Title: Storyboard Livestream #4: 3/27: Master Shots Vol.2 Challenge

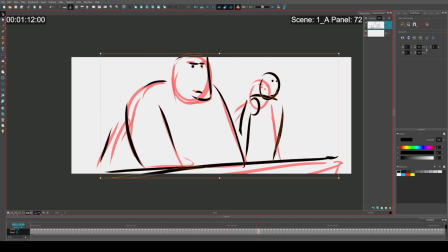(41:58)
And this composition to work a little differently. But, what can you do?
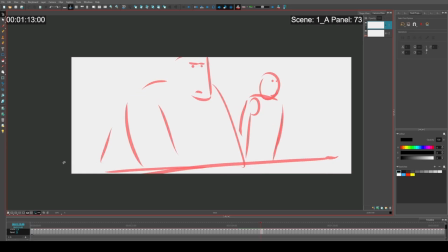(42:07)
I've already drawn it.
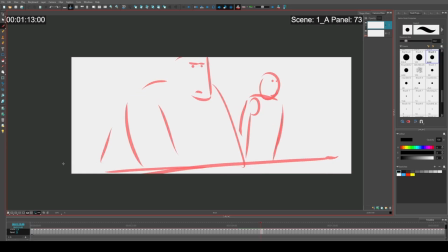I'm gonna do... Yep. See, this is my problem.
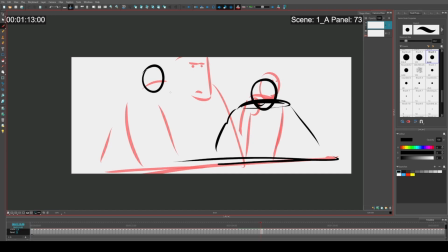(42:20)
I need to get all this stuff done earlier. I should have started with the arc and push.
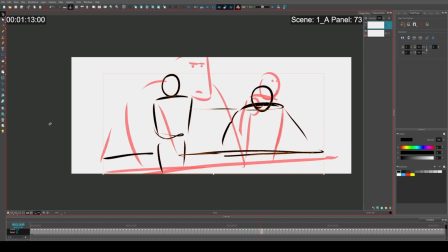(42:29)
So let's see. Man, people looking at destroyed scenery seems to be my theme, my motif so far.
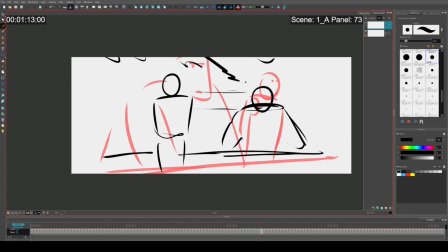(42:38)
Okay, destruction, something. Chaos is over there. It's on the horizon. I don't know what it is, but it's something. So they're gonna start talking. See, this is what I was talking about, how you use an OTS. It's because they're gonna start chatting.
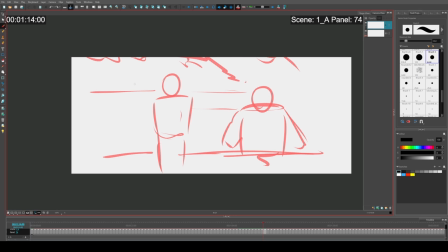You have one guy who's talking about blah. One guy who's leaning. You get the other guy who's trying to be upright, but he's nervous. We're just gonna go back and forth between these two.
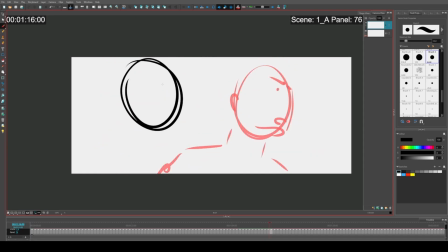(43:20)
The other guy's gonna make a... Get a little closer. He's gonna make some sort of...
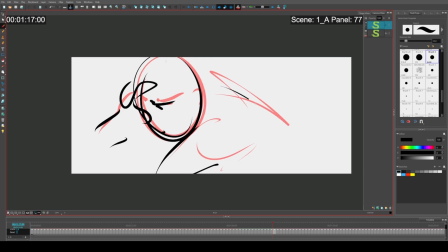(43:33)
He's gonna put his hand on his head, making some sort of counter argument. The other guy who's trying to be upright is maybe
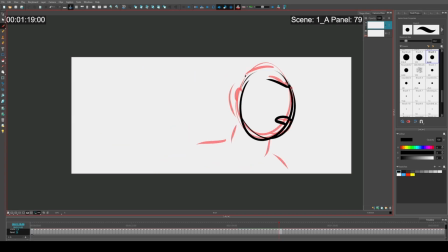(43:50)
a little irritated at this whole situation. Guy who has hand on his head. Camera's gonna be closer to him because he's gonna yell or something.
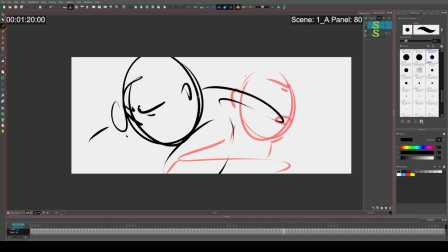(44:04)
We know, we've seen this kind of scene in movies before.
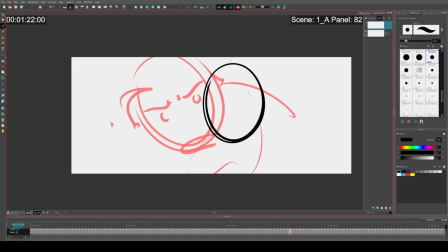But this guy isn't gonna react too much.
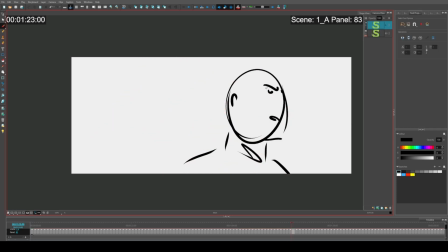(44:31)
Even though he was just kind of reacting in the previous scene. Look down maybe a little bit. He's gonna look away.
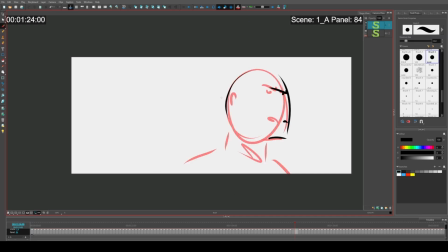And then, oh, can we get our arc and push?
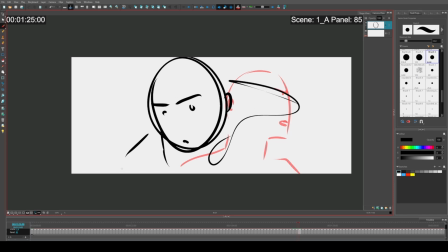(44:58)
Camera's gonna back off of him a little bit to show that there's a release in tension.
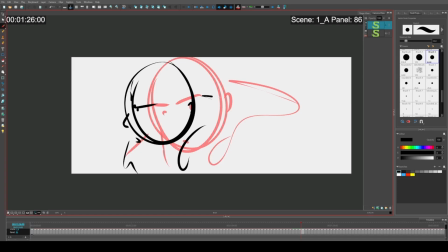And maybe we cut to another wide shot like this.
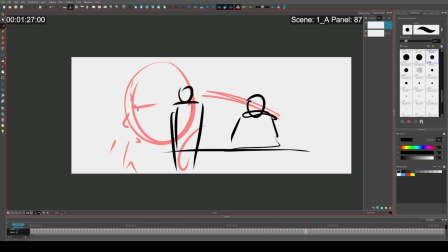(45:20)
Because as I mentioned, it's release intention. Because it's release intention, we can have them talk about the site that they're seeing in front of them.
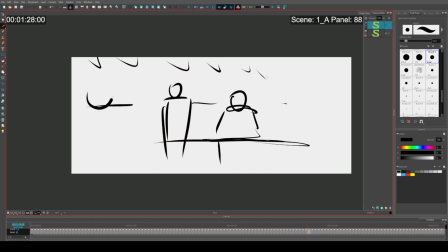(45:30)
And then maybe have like some guy in the foreground walk by
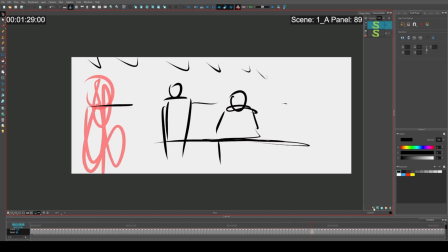(45:35)
to motivate a character moving.
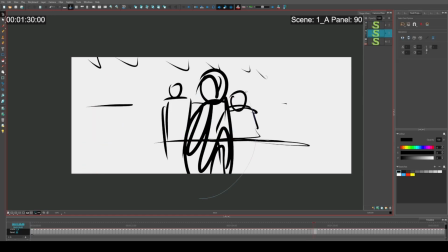(45:40)
So that's something that should be noted, is that in movies you can use background characters.
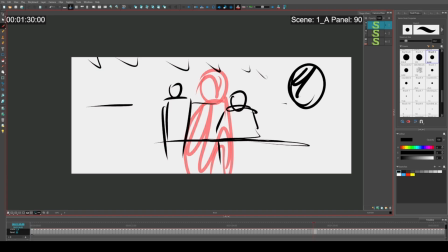(45:47)
Actually, characters in general are like B characters or extras. You can use them to motivate characters to leave conversations.
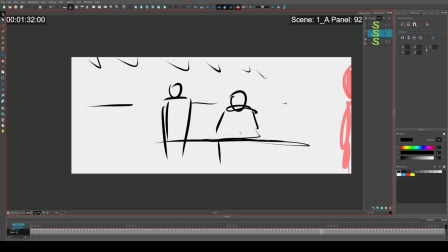(45:58)
So that person just walked by, and so then this character on cue